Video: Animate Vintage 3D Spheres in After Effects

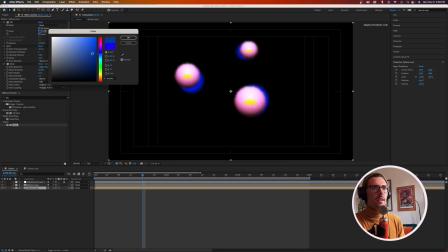12:02 We'll kind of lighten up this color so it, we'll darken it rather, so it blends in a little bit more to the back. There.
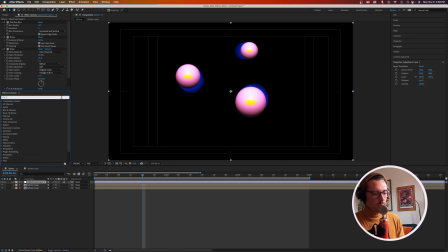12:14 And to give it just a little bit of an added computerized look from like a vintage machine, we'll throw on a posterized time effect on our adjustment layer. We'll just drop it down to 22 frames.
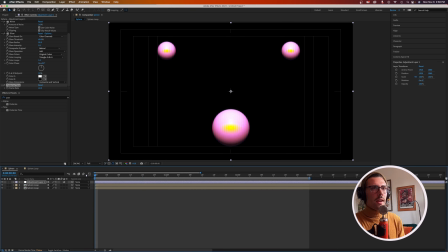12:31 What this is doing is making it so that our composition, rather than playing at 24 frames per second, it's just cutting out a couple of those frames and redistributing the motion at 22 frames per second. And so with those missing frames, you'll have a little bit of added choppiness.
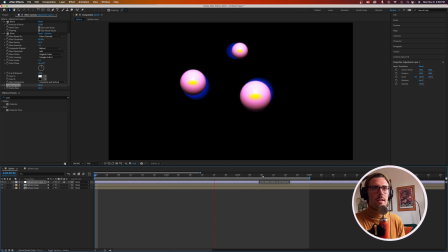12:50 Once our first loop here renders, you'll be able to see a little bit more of how that looks in real time.
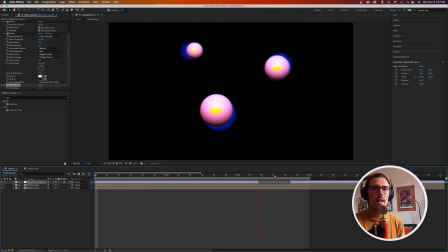12:57 It'll smooth out in just a second here.
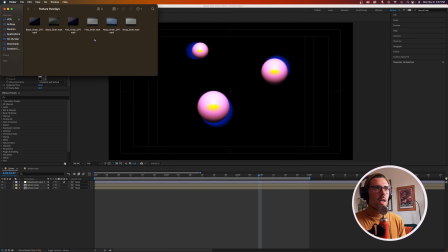13:03 So that's what our loop is looking like right now. So let's go ahead and add a couple of optional elements that will really intensify the vintage look here. I'm right now inside of our VCR VinTexture 2000 pack, and this has digital camera textures.
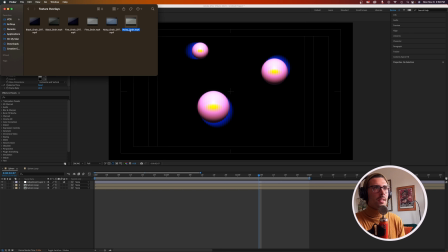13:23 I know that a digital camera comes a little bit later than these 80s looking animations, but it really it fits the bill with the type of grain that we want to add on here.
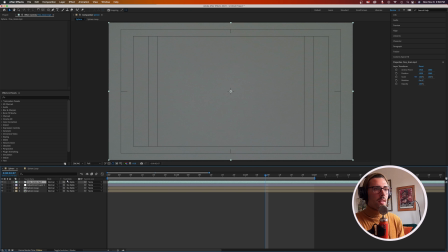13:33 So with the full composition covered in grain, what we want to do is actually track this grain to our sphere layer,
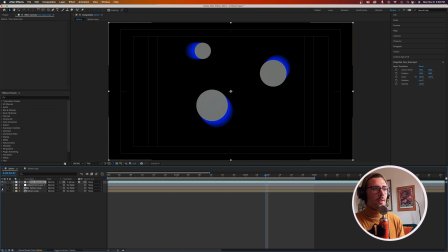13:47 because it turns off the layer that we track it to. We'll just turn that back on, and we'll also go ahead and we will blend it with the hard light blend mode.
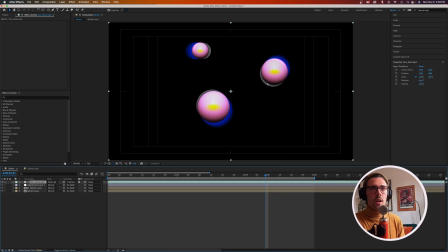14:02 You'll notice that there's a little bit of a offset between the grains and the actual shapes here. That's because this is above our adjustment layer right now, which is applying that posterized time delay. So if we just drop this down under our adjustment layer, everything lines back up.
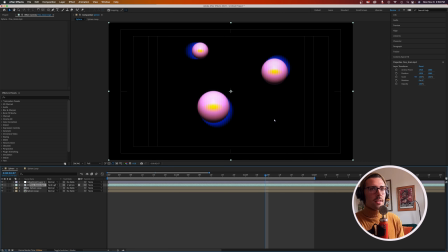14:21 And the last thing that we can do to really add some vintage effect is just throw in a LUT.
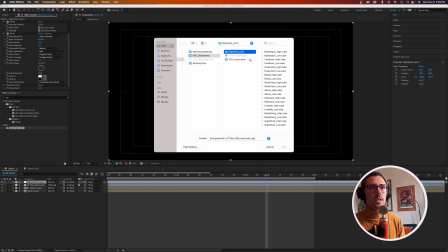14:31 And I like to use either LUTs from our Vintones Vintage LUT pack. We also have our distorted LUTs from our Distort Tones pack. I'm going to go ahead and use a LUT from our Distort Tones pack.
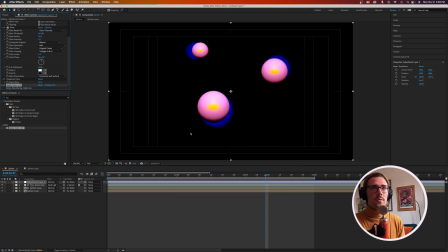14:46 We'll use the Mood Swing LUT. So that adds a little bit of a distorted look to our color.
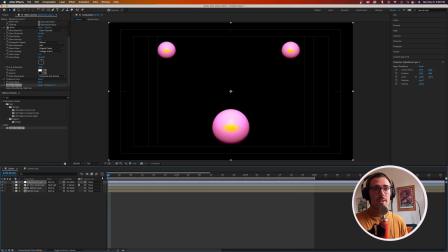14:54 So there you have it. we've gone ahead and created our own vintage rotating sphere loop that kind of emulates the 3D animation of the 1980s,
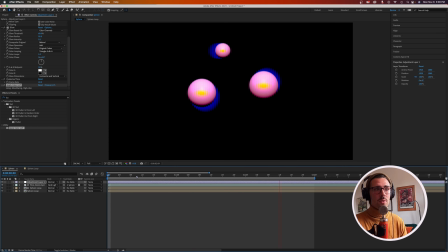15:07 and we never even needed to create a 3D layer.
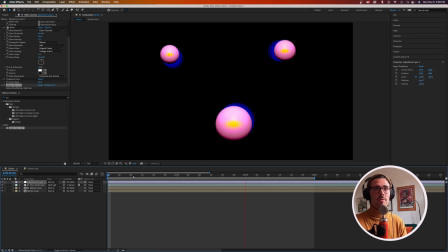15:10 We just kind of used some basic principles of perspective to create this appearance of a 3D space.
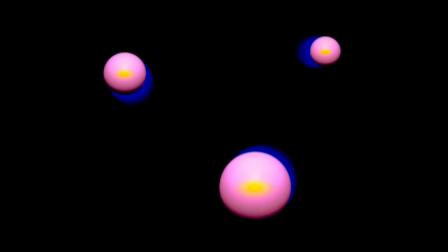15:18 Let me know what you think down below. If you want to add vintage elements to your own videos but you don't have time to follow tutorials like this,
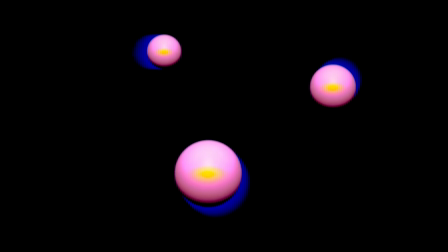15:26 you can also follow the link in the description to our VCR shop,
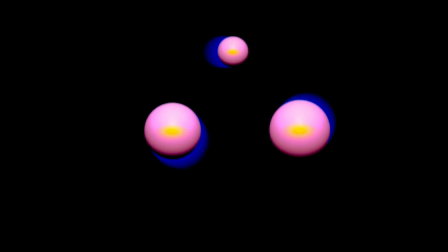15:30 and we have a lot of packs that add vintage effects like this to your videos with just a single click.
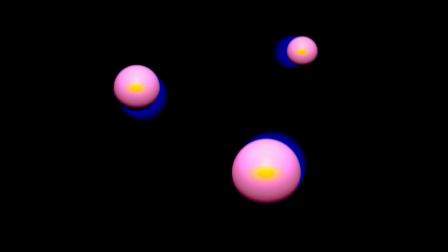15:36 So enjoy!